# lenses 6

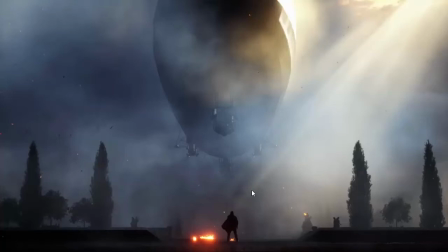(8:26)
So even though we have these things on the front, but we are telling the viewer these things on the front are nothing compared to what is coming from the back. Okay? So that is how we intelligently do it.
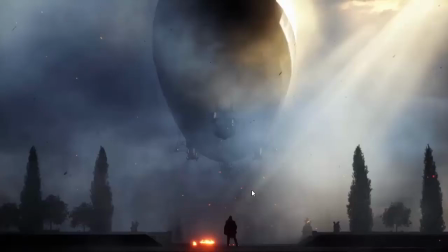(8:43)
So in this point, I would like to also mention that from here we were psychologically being
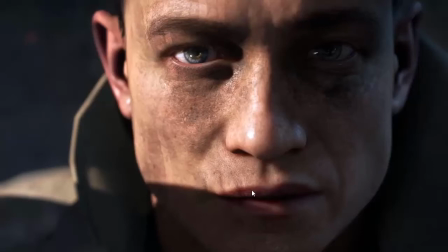(8:51)
prepared for something that was going to happen in front of this guy, and not behind him, in front of him. So if, let's say, I was going to do this shot and then show something that is actually happening behind,
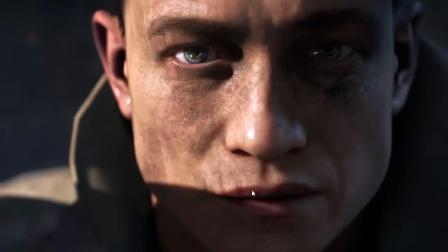(9:04)
it wouldn't make that much psychological sense, because we were prepared for something that is happening behind him, in front of him. So if something happened behind, it'll freak us out. We were like not psychologically being prepared.
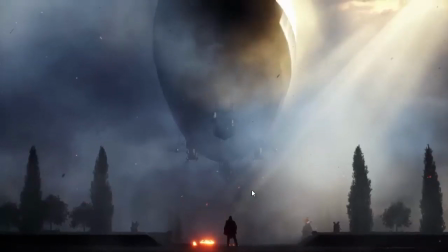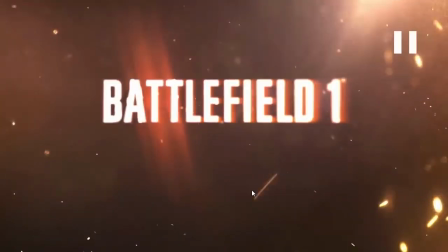(9:28)
Okay, so that's Battlefield 1.
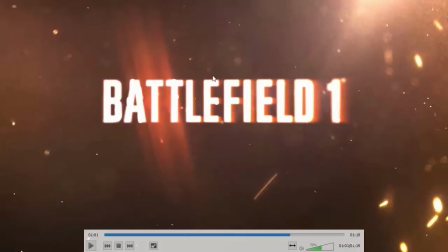(9:30)
I hope you don't mind me being obsessed by these trailers, but essentially that's how it's done.
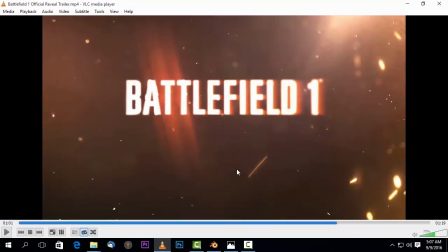(9:38)
Okay, so in the next tutorial, I'm going to show you this focus. Even though we are going to use focus, kind of essentially I'm going to show you how to use these very same techniques
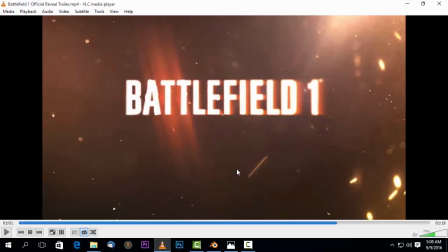(9:55)
to create a horror movie, or scare somebody at least. That's the whole point. So see you on the other side.